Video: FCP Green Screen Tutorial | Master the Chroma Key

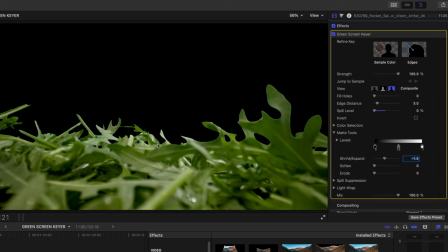4:02 And so now I've gotten rid of that bright green outline, but I haven't eaten away too much at the edge of my arugula leaves.
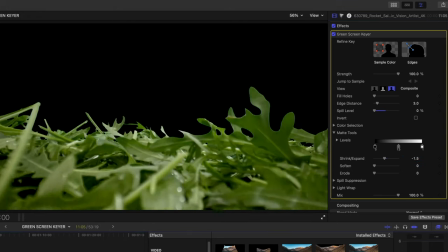4:10 Now I'm going to run my playhead and make sure I'm happy with my shot. Looks good. Let's enable that background. And now it's time for tip number 5, which is to apply your color corrections after you've done your chroma keying.
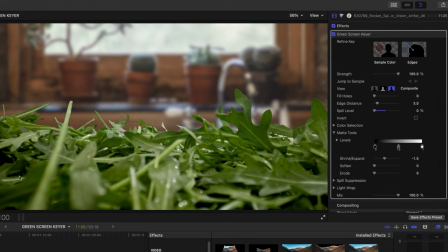4:22 So in this particular shot, I think that my arugula looks a little too saturated compared to the background here. So I'm just going to real quick apply a color board and reduce that saturation so the tone of it better matches the background.
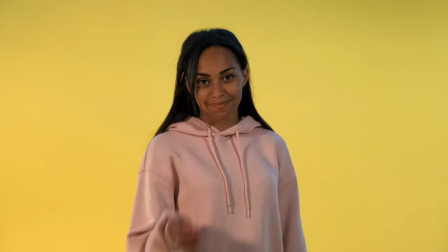4:38 Let's move on to this next shot, which is a yellow background, not a green background.
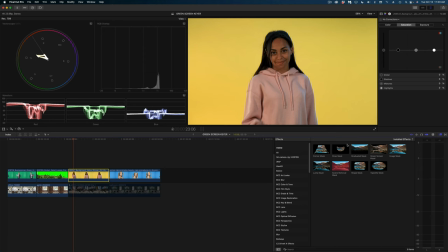4:43 We can key out this yellow background. So let me apply that green screen keyer.
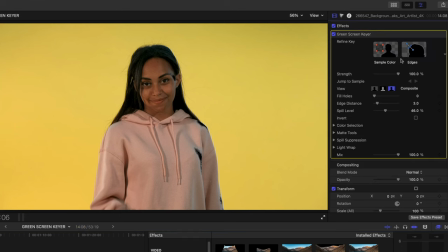4:48 And right away, we can see that we're not keying out that background. In fact, we're sort of keying out some of the shadows on her sweatshirt and on her face.
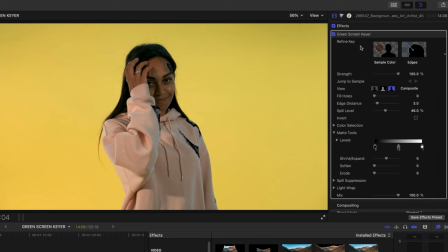4:57 So to get rid of the yellow in the shot, we're going to reach for the sample color tool. Now you can enable this tool just by selecting this box here in the inspector, or you can hold down the shift key and then click and drag a rectangle right in your viewer.
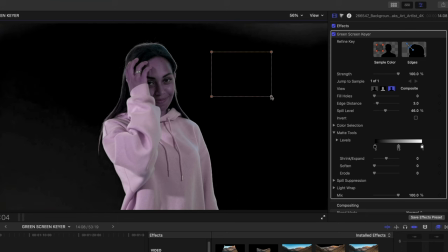5:11 Now we've eliminated most of the yellow, but the spill suppression is definitely overpowering our shot and affecting it. The opposite color of yellow is purple, and she definitely has a very purple hue. So I am going to dial down that spill to restore her natural appearance.
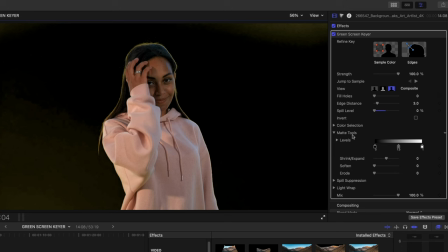5:29 And again, on the matte tools, I'm going to bring up these levels to get rid of these remnants. And we're going to dial up the midtones as well to try to get rid of a little more of that outline. And then let's use the shrink tool to get rid of that outline in her hair. Now you can see that I'm losing some of her sweatshirt here.
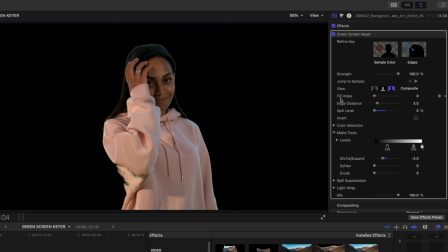5:48 We can use what's called the fill holes tool to restore some of those smaller areas that may have been keyed out when we made other adjustments. So I'm going to just nudge up fill holes until she looks great again.
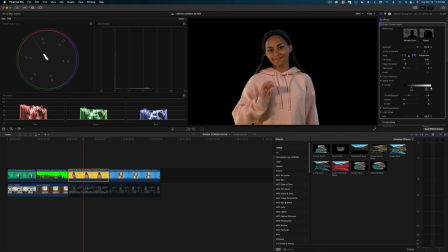6:02 And again, make sure to render out the shot to really get a look at your final results.
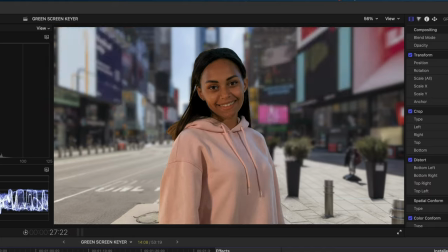6:07 Let's enable the background. And I would say this doesn't really look that natural. Tip number 6 is to just do what you gotta do to make the background and your foreground shot look like they were shot at the same time.
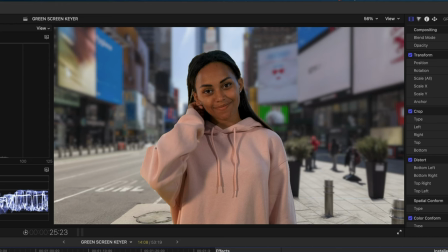6:20 So I've already applied a gradient blur to this background shot to sort of bring these posts more in focus, but blur out the back. I also think the lighting and the coloring look off. Ideally, you would know ahead of time what shot you were going to put in the background of a chroma key shot so you could design your lighting to sort of make sense and match that shot,
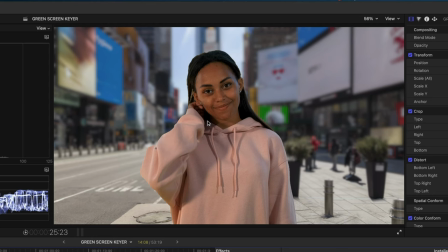6:41 but that isn't always the case, and in post, you can make improvements for sure. So the first thing I notice is that I feel like the light on our subject is pretty dark,
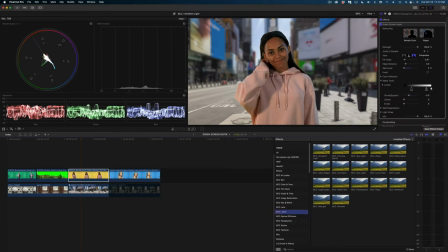6:50 so I'm going to grab this ambient light effect from Boris to really brighten her up.
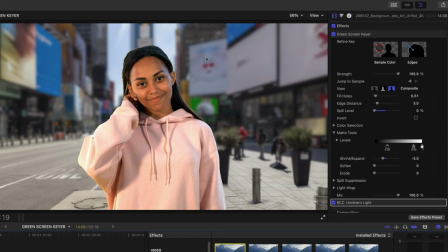6:56 I also think she looks very yellow and warm toned, as if she was shot in a studio, which clearly she was, but she's being laid over an outdoor shot. So we definitely need to cool down her color temperature. So I'm just going to grab the color wheels and just nudge down the temperature a little bit.
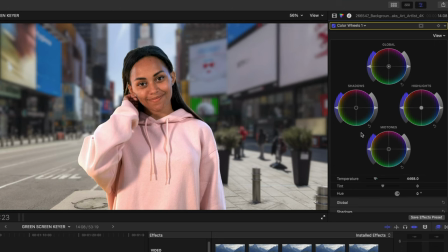7:14 I also think she looks a little too saturated for the rest of the shot. So I'm just going to pull down the global saturation as well.
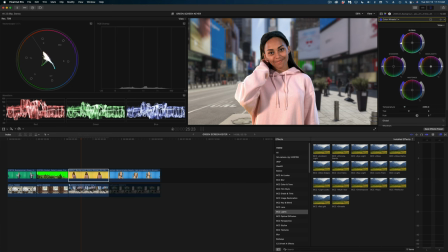7:22 And now let's move on to our background shot.
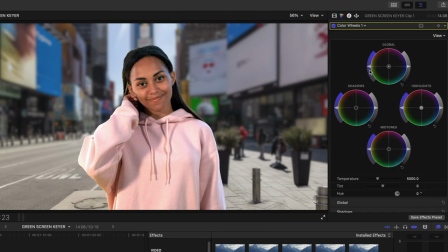7:24 Let's again apply the color wheels, and I'm gonna increase the saturation a little bit on this shot, and I'm going to warm up the temperature a little bit. And I still think she looks very digital and clean over this background,
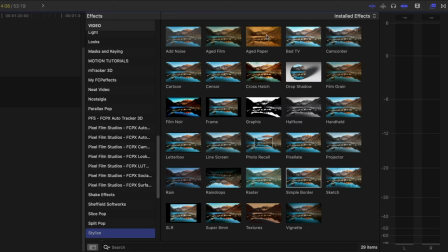7:39 so I'm gonna apply some film grain as well, which you can find under the stylized category.
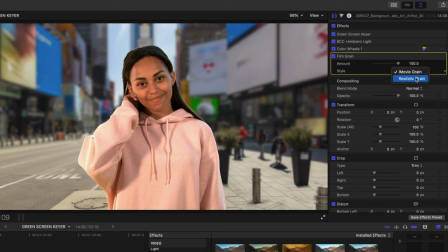7:44 And I'm gonna switch this from iMovie grain to realistic grain and dial it down a hair. And we're getting there, but I have one more tip for you on this shot. Tip number 7 is to use the light wrap tool when you're keying someone who was shot indoor on a studio over an outdoor background.
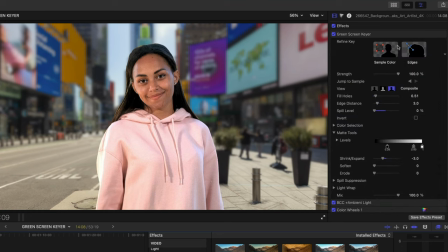8:00 Let's go back to the green screen keyer effect and twirl down on light wrap. I'm just gonna bring up the amount on this a little bit.